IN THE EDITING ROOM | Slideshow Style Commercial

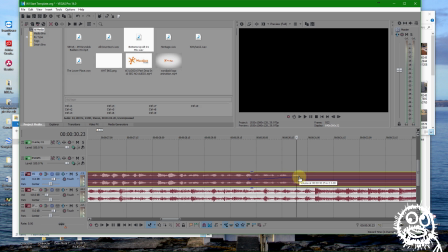(8:15)
And then this is just three markers with a nice little raise for a strong finish.
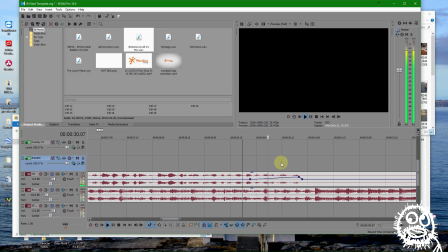(8:22) A roofer who really cares.
Okay, so that is about all I'm going to do on the audio side of things. I've got my music underneath, my voiceover track nice and strong throughout, so I can close out that volume track and that will stay there underneath.
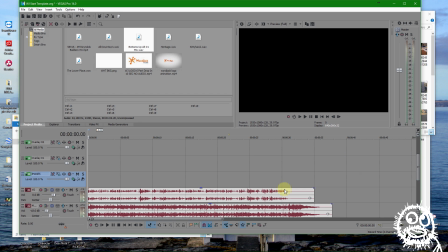(8:40)
So now, let's take a look at the visual side of things. Where are my notes?
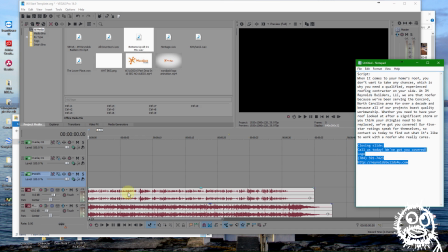(8:46)
Here we go. The closing slide, they want this. What I like to do...
When it comes to your home's roof, you...
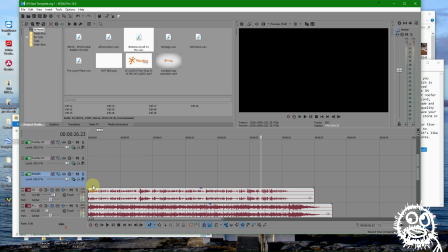(8:53)
Okay, what I like to do is find... Sometimes I'll put the logo at the beginning, but I don't think I'm going to do that this time because the voiceover would probably better match
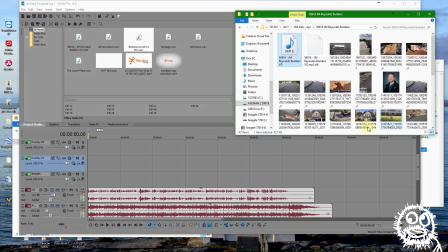(9:06)
with an image of a roof or something like that.
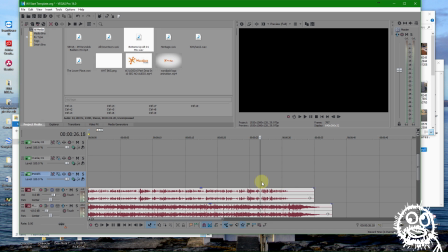(9:11)
So I'll find a spot in the voiceover where it really hits the call to action or the closeout. So contact us today right there. and what I'll do is I'll bring in a solid white color and match it through the end
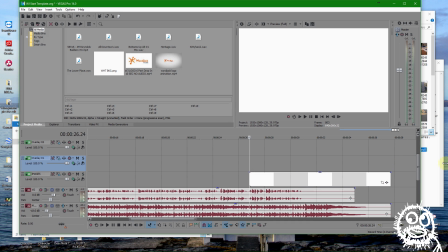(9:26)
of my clip there we go and what I'm going
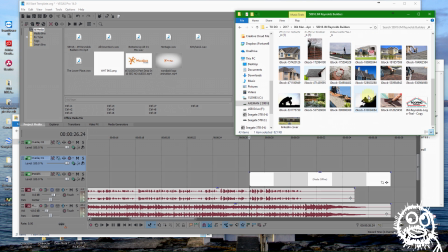(9:32)
to do is throw in their logo on that I
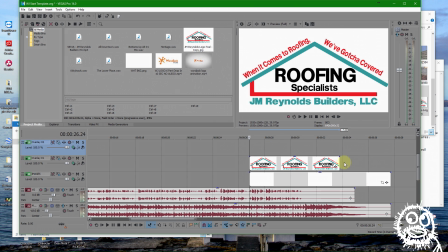(9:38)
know they have a white background so that's why I have here you'll see the reason I
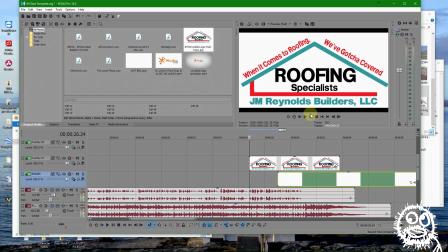(9:44)
have the white background down there because the framing of this logo is not always,
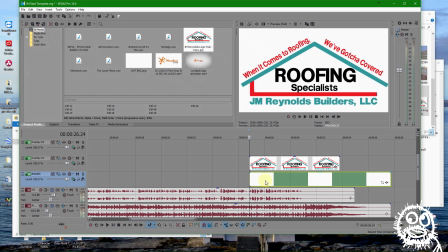(9:49)
you get all sorts of different kinds of ratios. So it's nice to just have a nice solid back white underground underneath it. And this is going to be the duration of my clip to the end of the video as well.
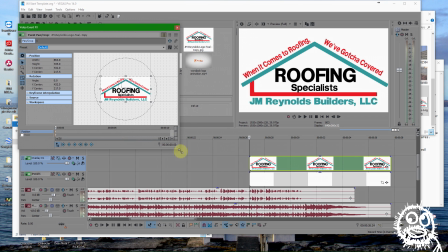(10:08)
What I want to do is leave room for some text underneath.
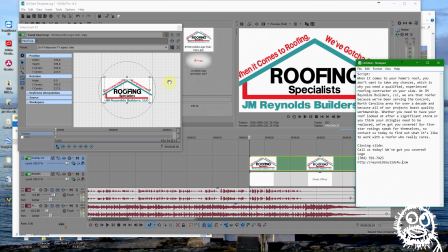(10:16)
As you see, they want their phone information and their website. So we're going to need to make some room for that.
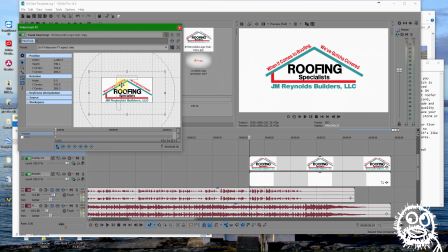(10:24)
So we'll shrink this down, keep it centered, maybe right about there. We'll use the grid here just to see if there's anywhere. Kind of stay right in under this first grid line.
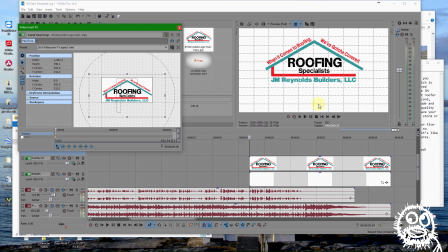(10:40)
And then we'll see if I can get those two lines of text to stay above this bottom grid line.
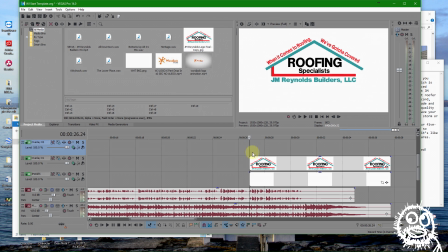(10:46)
We'll turn that back on when we need to. That looks good.
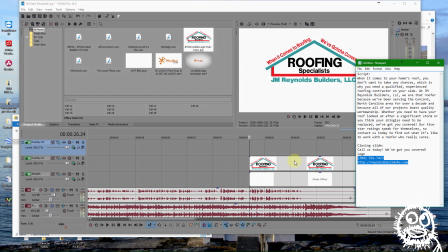(10:54)
Let's see. Alright, so let's just copy and paste that and we'll enter a text.
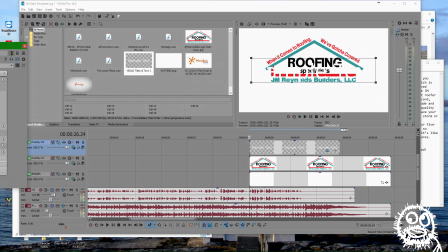(11:01)
Oh, that popped in off the other screen. There we go.
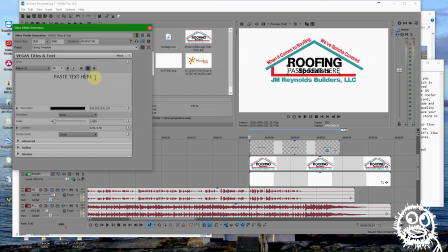(11:06)
And I have a closing template default, so I'll pick that, paste that information in. Now this looks awful. So I'm going to make this a little bit more recognizable as a website
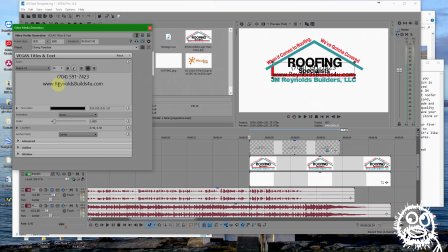(11:27)
builds for you. I guess that's fine. And then what I like to do, the
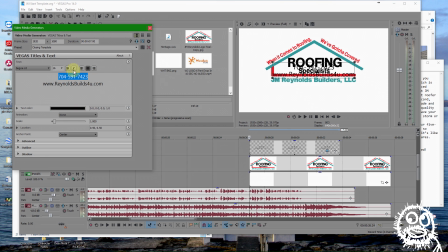(11:41)
phone number up as well so it's just consistent and we'll make it bold and we'll also make this bold not the www.com but we'll make that bold so now is when we're going to need to figure we're going to move it
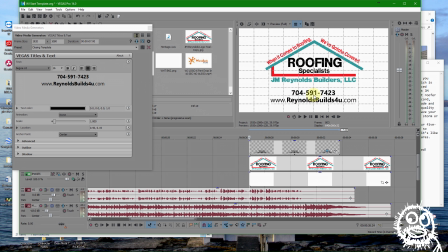(11:58)
right in a nice spot there we go I think that looks pretty good we probably could leave that text black.
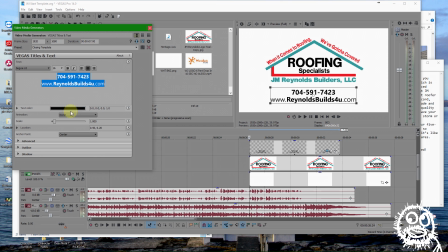(12:10)
But we'll see if we can match the color of this blue.
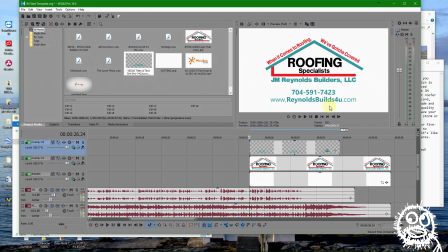(12:20)
I mean I guess that's better. What do you think? Maybe red, huh?